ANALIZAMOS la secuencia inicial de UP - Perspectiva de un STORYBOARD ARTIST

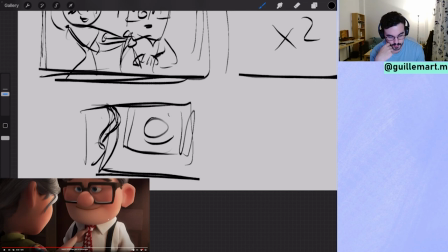1987s
Y tenemos a Carl ya con unos ojillos con un poquito de esto, un poquito de arruguillas, y con las cejas y con un pelo un poco más canoso. Pero sigue siendo feliz porque tiene a su mujer delante que le ayuda a atarse la corbata.
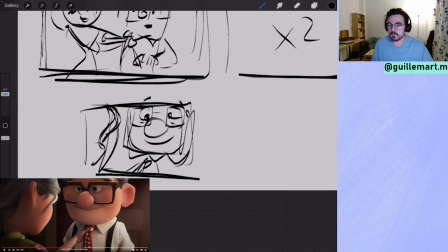2005s
Que es algo normal y corriente. Uno.
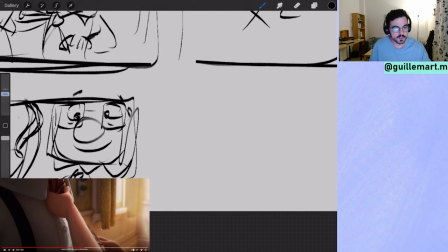2010s
Y tenemos 1, 2 y 3 y 4, 5, 6.
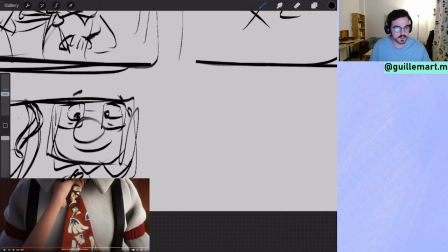2015s
Pero si os fijáis, en cuanto a tiempo, 1, 2, 3, vamos a contar aquí.
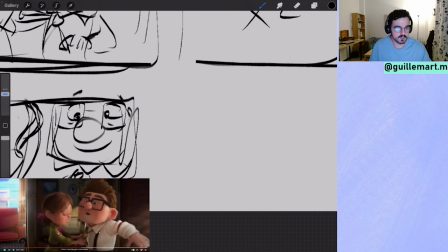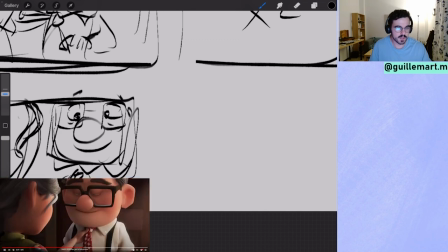2030s
1, 2, 3, abrimos y 4, 5, 6, 7, 8, 9, 10, 11, 12. Hay 12. 12 corbatas diferentes hasta acabar al plano que tenemos ahora.
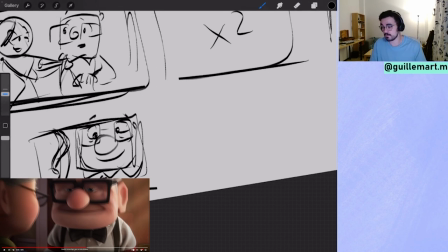2043s
No voy a dibujar todos los planos que tienen corbata porque al final son diferentes estilos. Son planos, primer plano de cómo le da la corbata y corbatas diferentes.
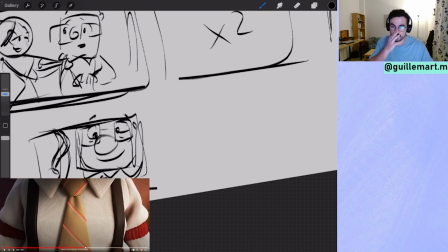2052s
Pero mola mucho como ver cómo la ropa se va gritando y se hace más de abuelito. Eso me mola mucho. Y acaba con una pajarita.
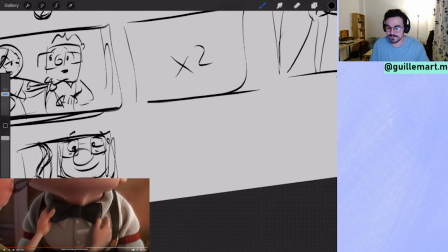2062s
¿Por qué?
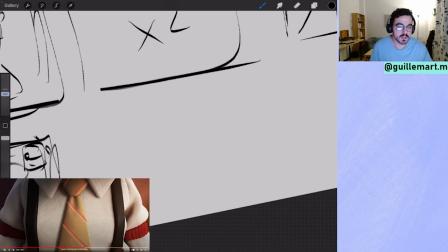2064s
Yo creo, esto ya es un triple mío, que como la corbata le viene grande, porque no me muevo más pajaritas, ¿no?
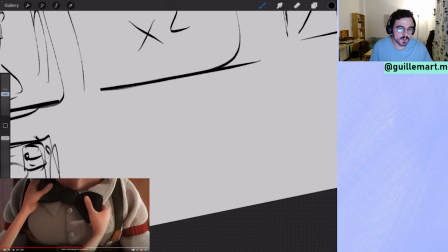2072s
Antes solo son corbatas, corbata, y acaba una pajarita porque ya no le llega como al ombligo.
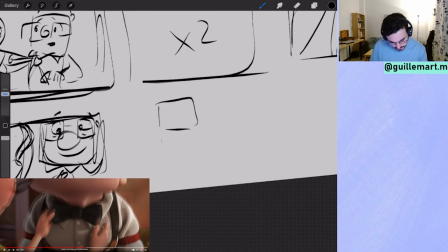2079s
Yo creo que es eso. Rollo, si tienes aquí a un personaje que antes si te llegaba aquí y tenías esto así, vamos a dibujar acá.
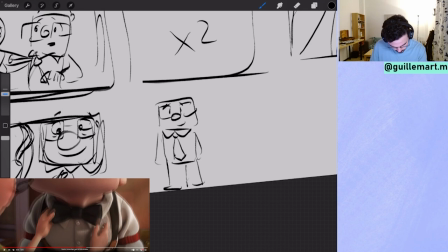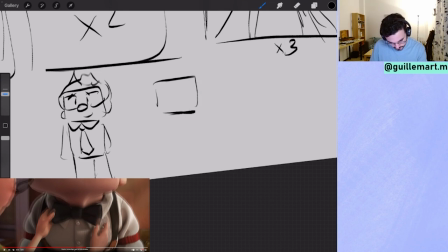2100s
Y ahora tienes a un personaje así, rollo más encorvado. Con las mismas gafas. Y le haces por aquí, si le has hecho de corbata, parece que le llega al pito.
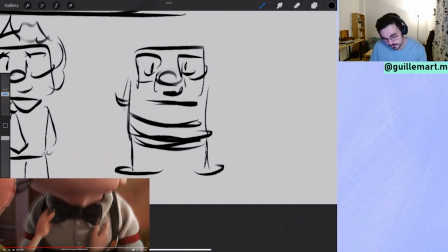2119s
Entonces yo creo que es más que nada por diseño, ¿no? Para que se le marque bien esto. Aquí, ¿qué hemos aprendido?
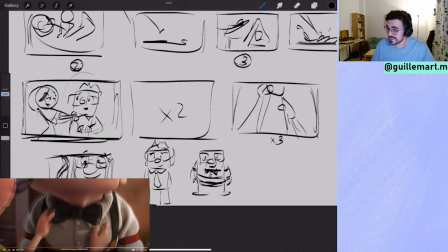2134s
Vale, hemos aprendido que el tío no sabe atarse una corbata y que el tiempo ha pasado en nada, que la vida pasa rápido.
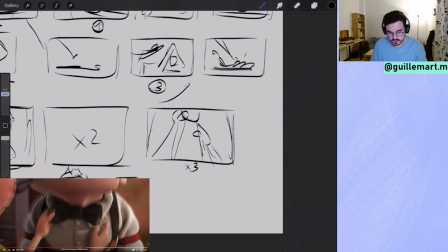2143s
Pero no nos hemos olvidado de que teníamos un sueño por cumplir, que aún no se ha cumplido,
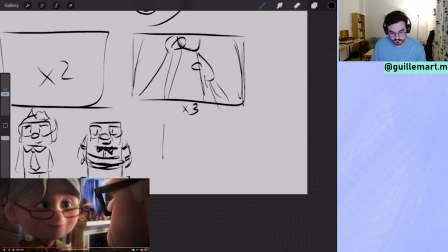2151s
pero ya ha pasado mucho tiempo para ellos, porque ahora ya son dos viejecillos, dos yayos, que son muy monos, pero son yayos. Uy, le he dibujado un poco bizca.
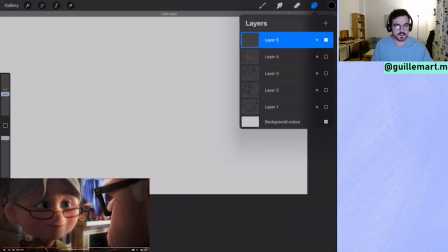2171s
Vale. A ver qué tenemos por aquí. Son dos yayos y se miran juntos.
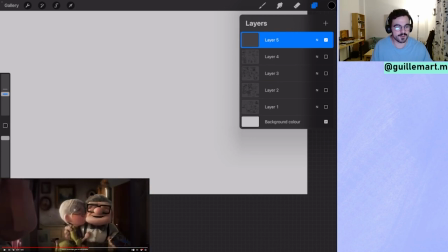2177s
Y ¡ay, qué bonito! ¿Cuánto tiempo ha pasado y cómo te quiero?
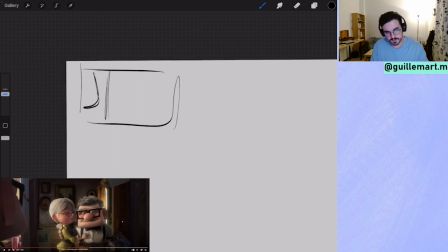2184s
Aquí tenemos plano de ellos dos juntos, abrazados. Un plano bastante bonito, la verdad.
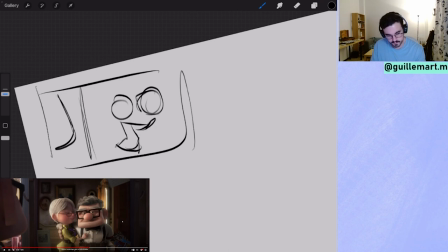Y que Freddy se le ve a Carl. Pobrecillo.
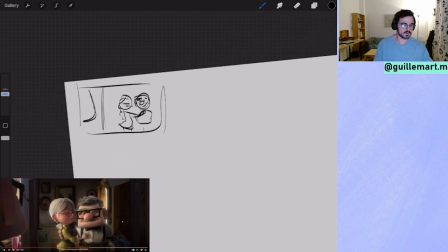2208s
Vale, vamos a dejar así. Vale, ¿y qué tenemos ahora?
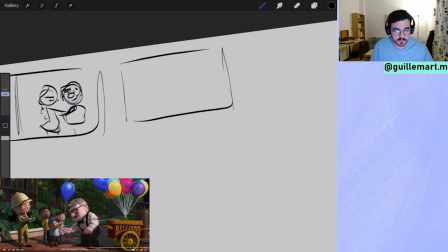2215s
Volvemos al lugar de trabajo, que hacía tiempo que no teníamos. Han pasado 2:40 y todo sigue como estaba. El tío sigue trabajando, ha pasado el tiempo, han intentado tener un hijo, pero ahí siguen.
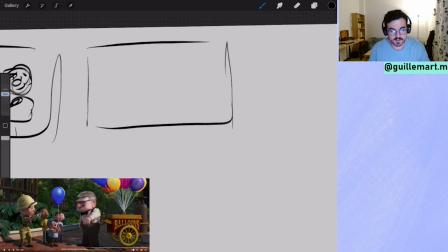2228s
Siguen trabajando.
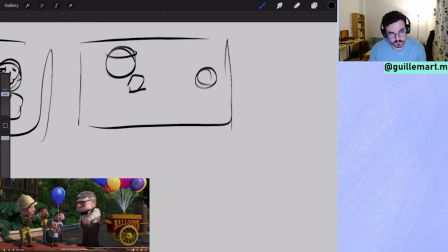2230s
Eli sacando fotos y Carl con su... que ha dominado ya su trabajo, porque ya predice hasta cuándo va a levantar los globos. Eso, vamos, que domina los globos a la perfección.
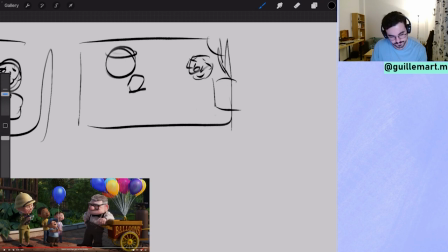Aquí están los chavales flipando con los globos. Este chaval podría ser el... ¿cómo se llamaba el niño? Russell, es verdad, Russell. A Russell. Tengo un globo. Voy a volar.
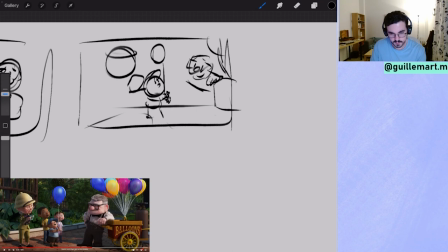2266s
Y aquí tenemos a Eli.
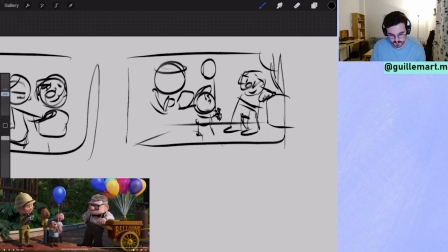2275s
Con una cámara de fotos.
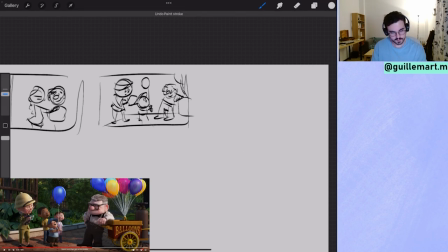2286s
Un niño. Carl, perdón. Carl, Eli y niños.
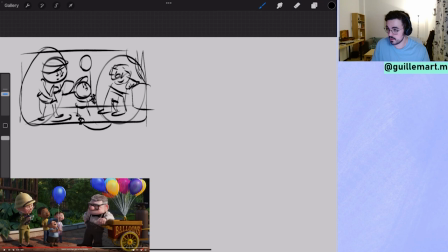2296s
Este plano significa para mí que aún no haber tenido hijos
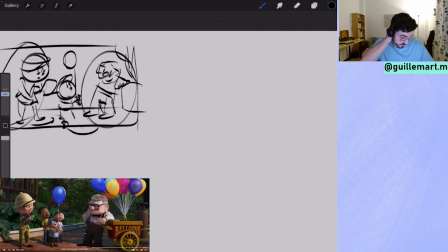2302s
han sabido ser felices sin ellos, pero pueden llegar a ser felices a los niños con lo que saben.
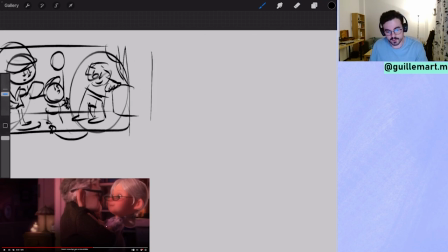2308s
Y aquí se les ve pues los dos disfrutando y bailando
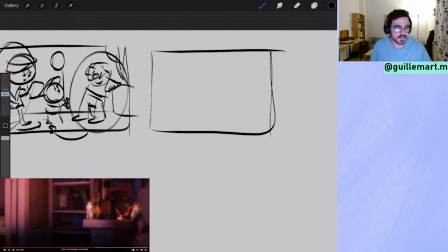2314s
con velitas y todo, y aprovechamos
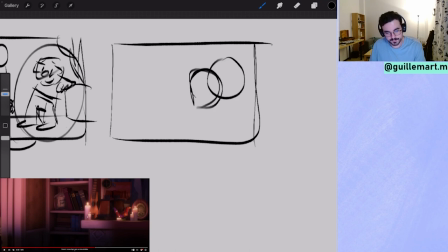2319s
que ellos dos se van por un lado para recordar al espectador que, aunque estén bien y estén perfectos, hay una cosa que tengo que recordar y que tienen que recordar todos, que tienen un objetivo y aún no lo han hecho.
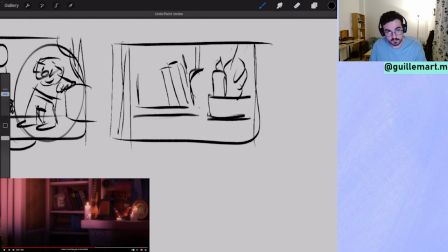2337s
¿Lo harán? No lo sabemos, porque está ahí escondido, sin dinero.
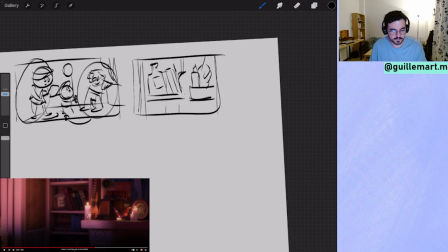2346s
Entonces,
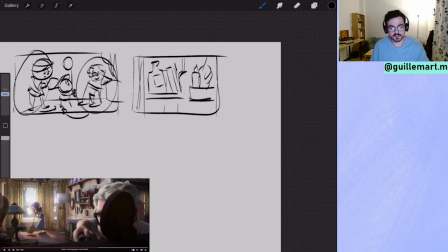2351s
otro plano de la ventanita de ellos dos mirándose y gustándose. Están más enamorados que enamorados.
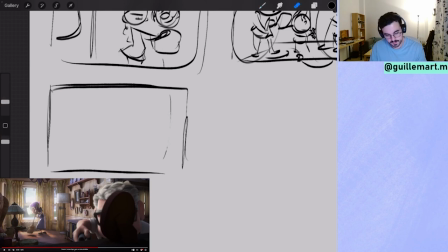2359s
Y tenemos otro plan de ellos dos haciendo tareas de casa, donde aquí,
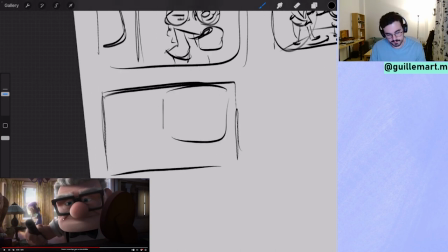2370s
que este plano mola mucho, pues tienes un primer plano, un primerísimo primer plano de Carl, que está ensuciado por una fotografía.
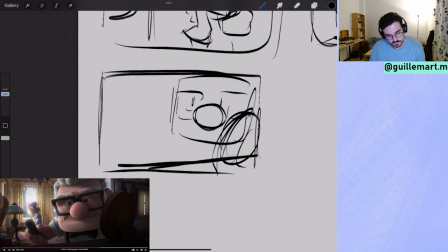2381s
Y aquí tienes por atrás a Eli en silueta perfecta con la ventana,
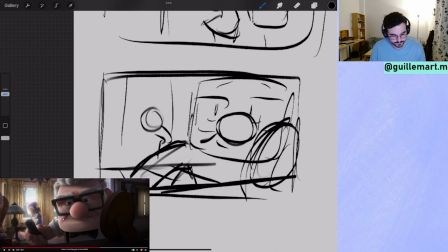2393s
porque aquí todo esto es de Carl, todo este espacio de este espacio de fotopata en pantalla es de Carl, y esto es Eli, que está limpiando con la pobre flacona. Y aquí es que se encuentra
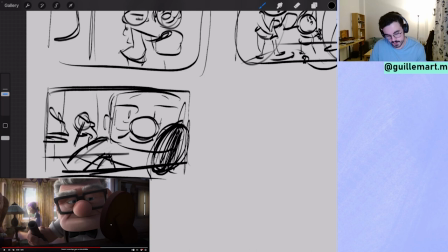2413s
con esta fotografía que manchaba la pantalla. Vamos, que le viene a, le viene el anillo al dedo.
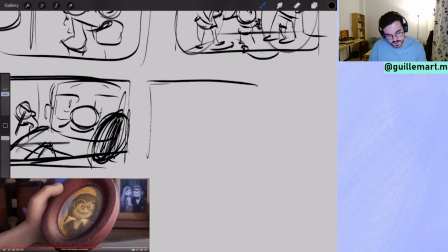2421s
La coge y esta pantalla es Eli de pequeña.
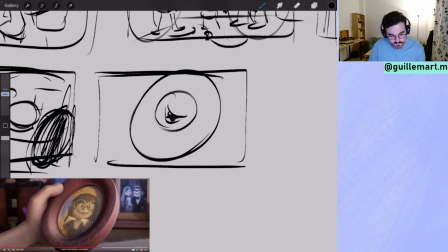2428s
Esa niña risueña y traviesa de la que se enamoró cuando era pequeño.
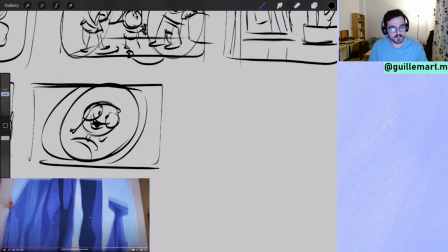2441s
Y con un leve, pero súper,
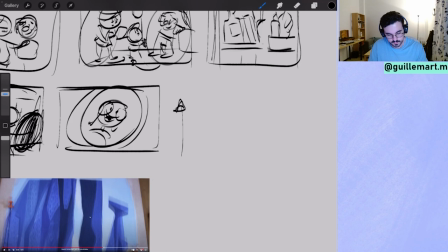2445s
súper importante traveling hacia arriba, una pan hacia arriba,
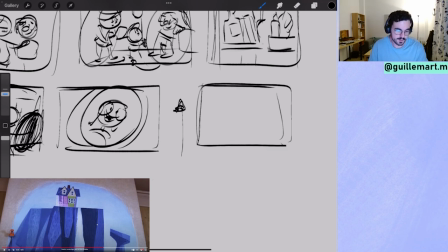2450s
te encuentras que esa niña pequeña había soñado con ir a las Cataratas Paraíso y montar su casa ahí.
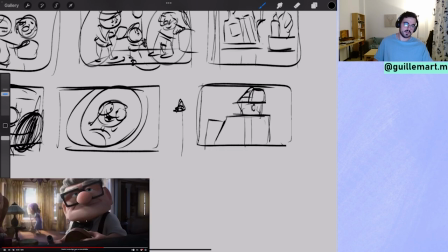2465s
Y aquí es cuando Carl se da cuenta de que no ha cumplido con la promesa que le ha hecho.